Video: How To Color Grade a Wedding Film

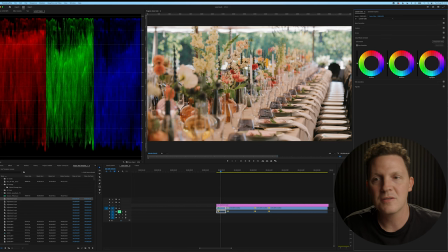497s
So I can bring down all the shadows if I want to, all the midtones if I want to, and all the highlights. So I like to do a little bit of a mixture of this. I like to bring in some of the blacks,
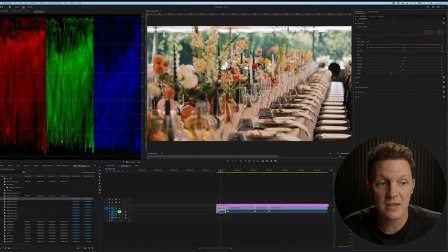509s
just kind of looking through here and some of the shadows and get it to where I like it just by looking at the image and then coming over here and saying, okay, that's kind of where I want it. Just double checking. And so I can pull in some more of the shadows if I want to. It starts to get a little contrasty. So somewhere in there is where I want.
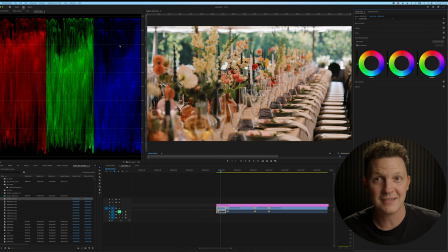528s
Now, I like this image how it is, but I just want to show you, like right now, the blues are not majorly in the highlights. This is on purpose. I like more reds in the highlights. I like a warmer highlight. I like this image to feel a little bit warmer in the highlights instead of cooler, warm, love, I don't know, blue, sad.
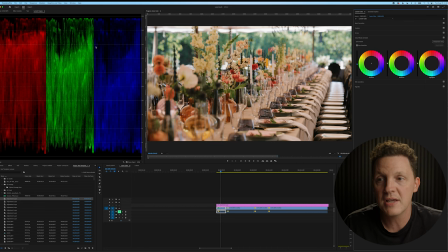547s
To me, I just like having a little bit of warm. But if I can tell that the highlights over here look like they're low in the greens and low in the blues, I can literally pull my highlights towards those and it will even up the image.
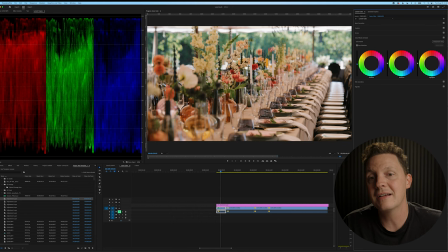560s
And I can get it where it's really green, which I don't like. Now I've clicked back and I can see, ooh, I like these colors. So if I wanted just a little less pink in there, I could then manipulate just a little bit.
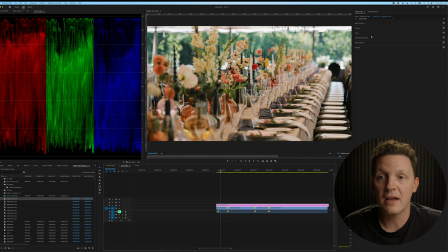572s
And now I'm getting an image that I really like. So as you can see, I'll go back in here and I'll show you what this looks like without the LUT and with the LUT.
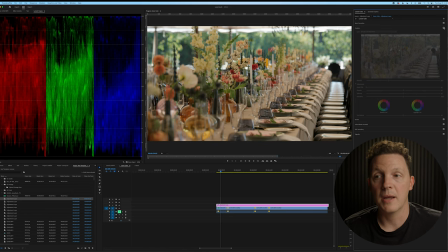581s
So I'll turn off my creative LUT. So the image there looks really pretty.
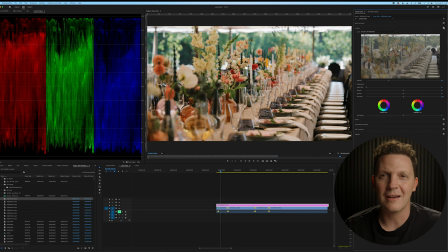585s
And then by adding that LUT, it just adds that pop of color that I really like.
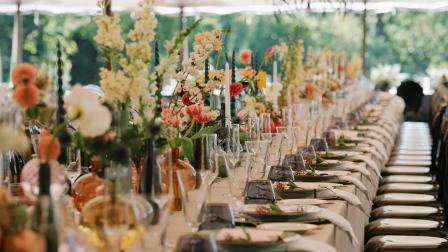591s
And so depending on whatever LUT you have, whether it's this new LUT pack or something else, that is something to look at.
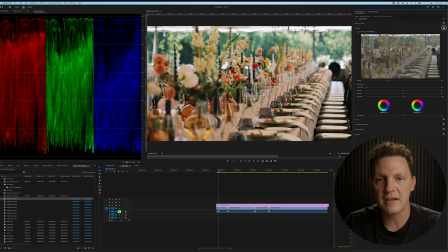597s
I always turn the LUT back off afterwards just to kind of see, okay, that's where it was. Now, yep, this is what I'm wanting. So a lot of these things are to your preference and to your style, but understanding highlights, midtones, and shadows is going to help you a ton.
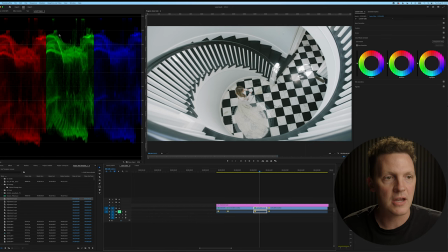614s
Okay, now let's move to this one. As you can see, there's a lot of blue tones. And if you look here, not bright enough or dark enough, that's where I like to start with my basic correction.
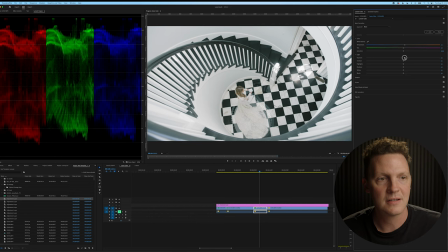627s
I'm just trying to get this up to where I want it, somewhere in here. And then my shadows and blacks, I'm trying to get them down where I want.
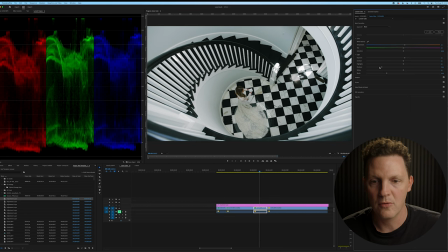636s
And just kind of looking just with that even, the more that I get here, the more contrasty we get here.
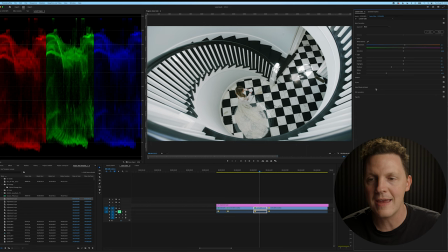643s
So I'm not trying to add too many shadows, but this is kind of the starting place to just kind of get it a little bit to more where I want. Then I go into the color wheels in the shadow. Then I'm able to pull it up more into the warmer tones.
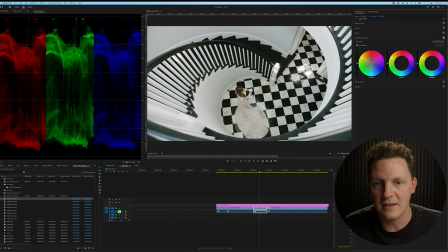655s
And that's giving me, again, like just that little bit of difference to add a little bit of life to it. Again, that's the basic correction off of it, on, off, on.
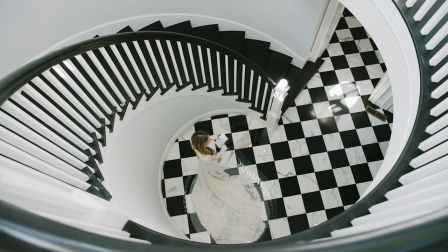669s
And you can see it's pretty even. And now we've got this image instead of that super blue image when we started.
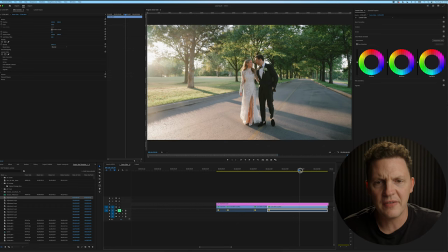676s
Okay, we're gonna move on to the final clip here. As you can see, I've added the LUT and it looks pretty great already. Just wanna make some fine tune tweaks. So just as a reminder, we've got this open here. Show you what it looks like without the creative LUT. Looks okay, boom, this makes it pop.
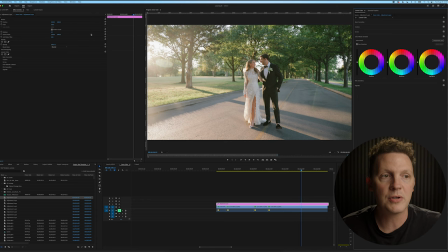694s
The skin tones look better. The darks, everything, the shadows, everything is looking much better.
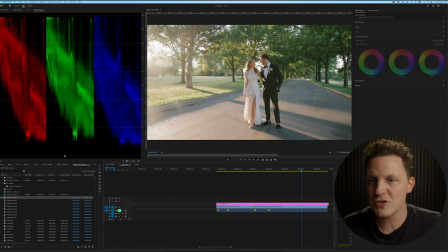699s
So I just wanna go into my scopes and I wanna make sure I lock this. And as you can see, the shadows aren't super shadowy. So I wanna do that. I wanna bring in some more blacks just a little bit and some of the shadows.
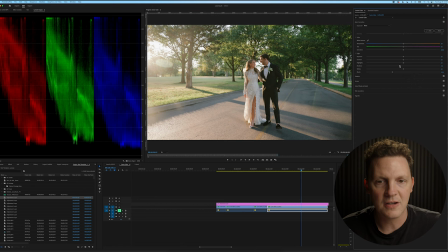712s
Obviously, if I bring too many in, it starts to get a little too dark and moody for me.
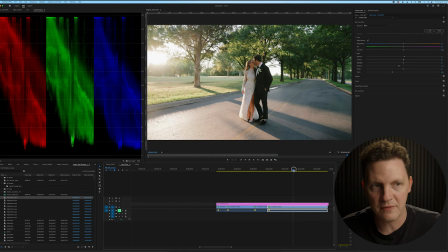717s
I'm gonna bump this exposure just a little bit. And now I'm scrubbing through the whole image and seeing, kind of looking at the scopes.
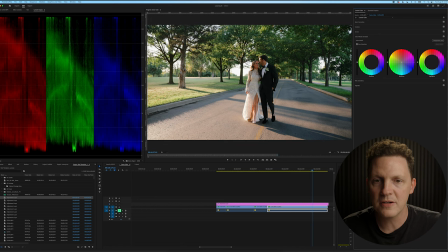728s
Got a little bit of reds in the midtones, maybe, and the skin tones that I don't want.
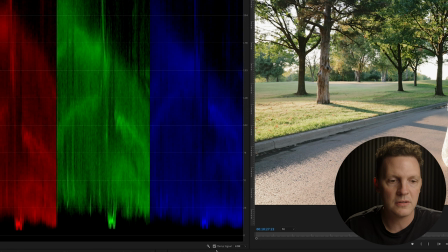734s
And I can do the whole midtones, or I can show you this other tool, which is our vector scope YUV.